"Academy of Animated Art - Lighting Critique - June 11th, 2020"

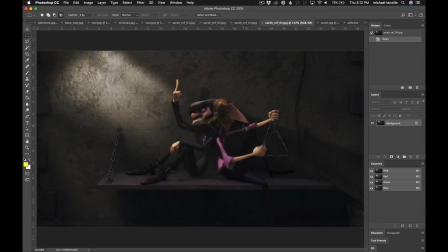0:00 Hello everyone, and welcome to tonight's video critique. A lot of good images posted tonight, a lot of fun stuff to go through.
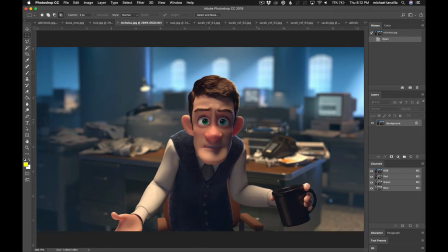0:08 But to start, I wanted to start off right here with Nicholas's and his animation. So I think the still is looking really good.
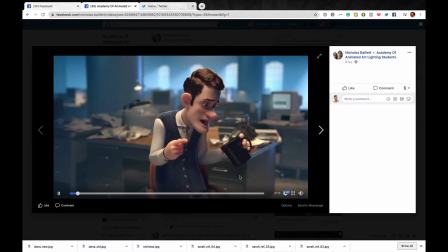0:15 I kind of want to move over to the animation a little bit and talk about this. So the one thing, a couple things.
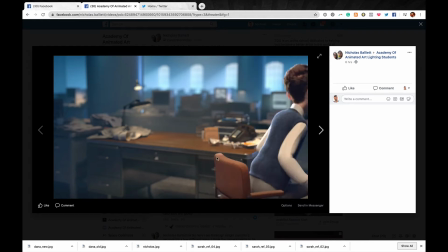0:24 One, this is a great test. I love using this low resolution test on a shot like this.
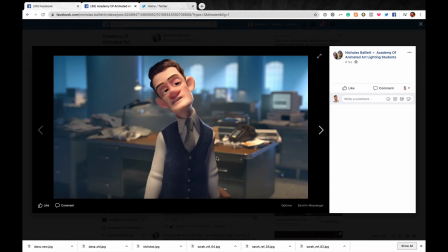0:31 You don't need to see every single frame because the animation's already been approved, so we already know what that looks like.
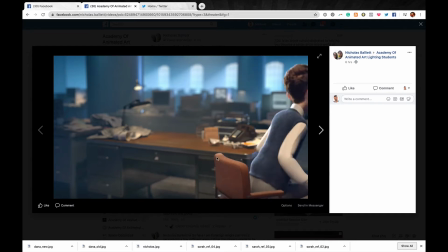0:36 But from a lighting standpoint, we only need to see every third, every fifth, every 10th frame, or whatever the case may be. So I think this is a really brilliant test that you did. Hopefully you can see my mouse, but there's like a blue dot back here in the background of light peeking through there. I would just plug that up, and you can just do that in the comp. Just like tone that down just because that's standing out a little bit.
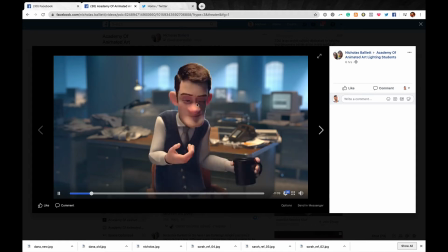0:55 In terms of the character lighting itself, I think,
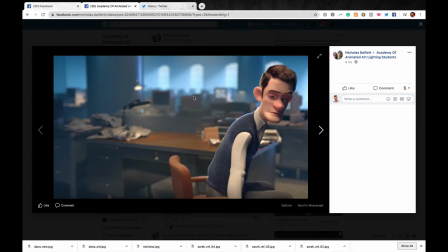0:59 yes, in in that pose that I found, and I feel bad about this because I feel like I told you to goose the eyes a little bit more,
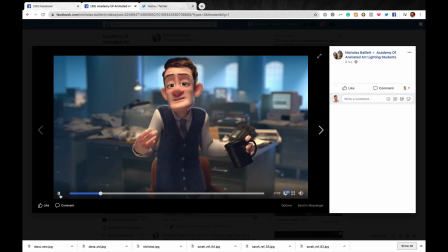1:07 but it is causing some problems in some other poses. And in reality, I believe somebody said this in the comments, but the only way that you can control that is from some noodling in the comp and just animating some values across the points.
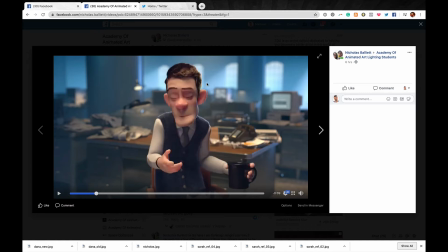1:23 And what I always do is use, and I know I've said this a ton of times, but use these eye blinks to hide the animation. So eye blinks usually accompany when he goes from a pose change. So he's looking down here, and then he poses up here, but in between there's this eye blink.
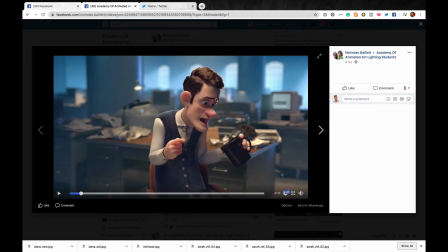1:39 And what you do is you find out which value works well here and which value works well here, and then you just flip between those two once he's got his eyes closed. Crypto mats are great for this. You can also generate some render mats on your own. And then just some like other,
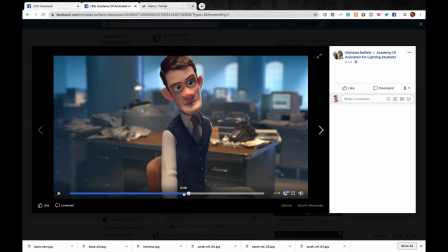1:57 and this is the tweaky part of what we're going through, and this is just the final detail
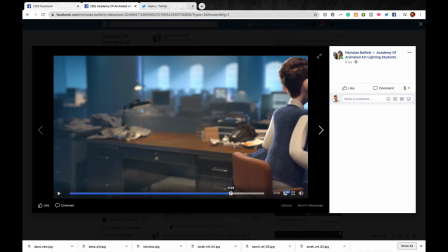2:03 stuff, and it's like, again, just making sure that the eye dings falling where it should.
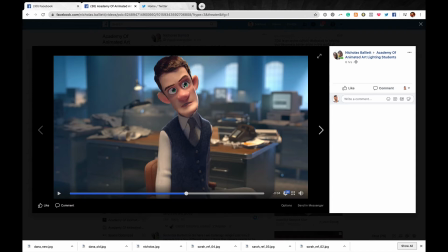2:08 There's one point, oh, here it is. There's one point where the eye ding hits the white part of the eye and it gets pretty bright up there. If you could isolate it, maybe like just use that same crypto mat or RGB mat that you're generating for the eyes, and just turn the eye ding off for the sclera. So when it hits that point, it doesn't bleed into the sclera too much,
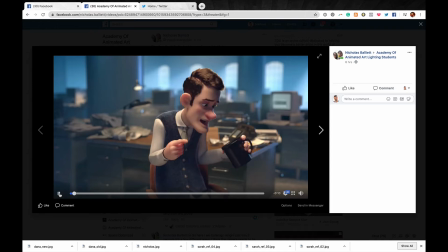2:26 because it looks like the rest of it was falling pretty well on the barrier between the iris and the pupil. And then you just always kind of want to keep it on the key side. So it looks like it's kind of falling over here to the left side. Sorry to be such a bummer about the eye dings, because honestly, this shot's looking really super great.
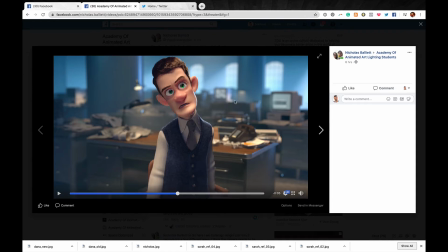2:43 I think you should be proud of it. I think it's really, really strong work. But it's just these like final cleanup stuff that is going to give the image and the frame a real final polish that you can really add to your reel.
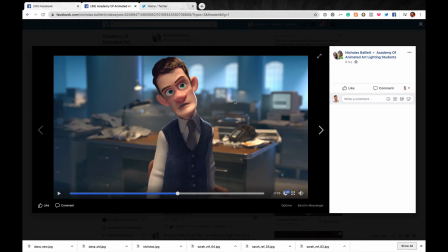3:00 But overall, I don't think there's, unless it's like rendering out a separate, and depending on how you made the eye dings, it might be just rendering out a separate pass. But I think from my standpoint, unless others have comments, I really do think you can probably start rendering this at full res.
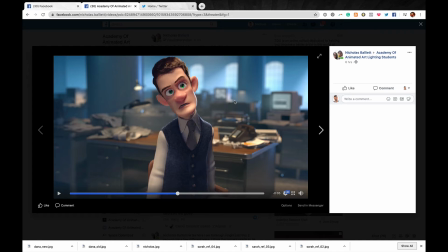3:17 Email me at mike@academyofanimatedart.com if you do not have access to our beta test for our render farm. I can help you out with that. As long as the renders aren't too high, they will. It's totally free for our students. But yeah, if you need that, I can't remember if I set you up with that already.
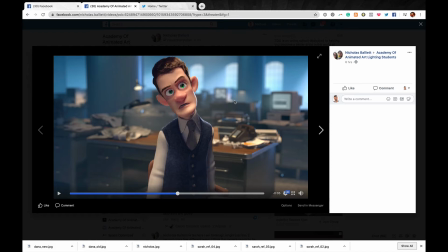3:35 So just email me if that's the case.
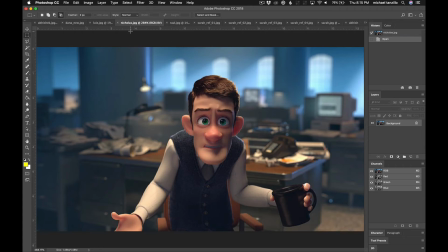3:38 And because the render farm works well for the animated tests, because it's able to render. It's a render farm, so it's able to render multiple frames on multiple machines. Okay, so now let's talk about Luiz.
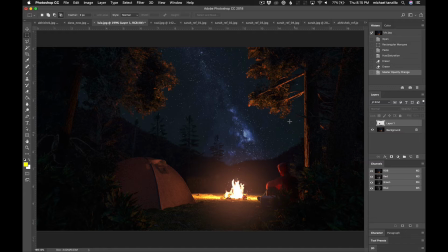3:51 So I think this is looking really well. I think that this little bit of warmth value is really kind of zeroing us in on this region. The warmth on the firelight looks pretty good. And the only thing that I would do is, I think this is looking better on the tent.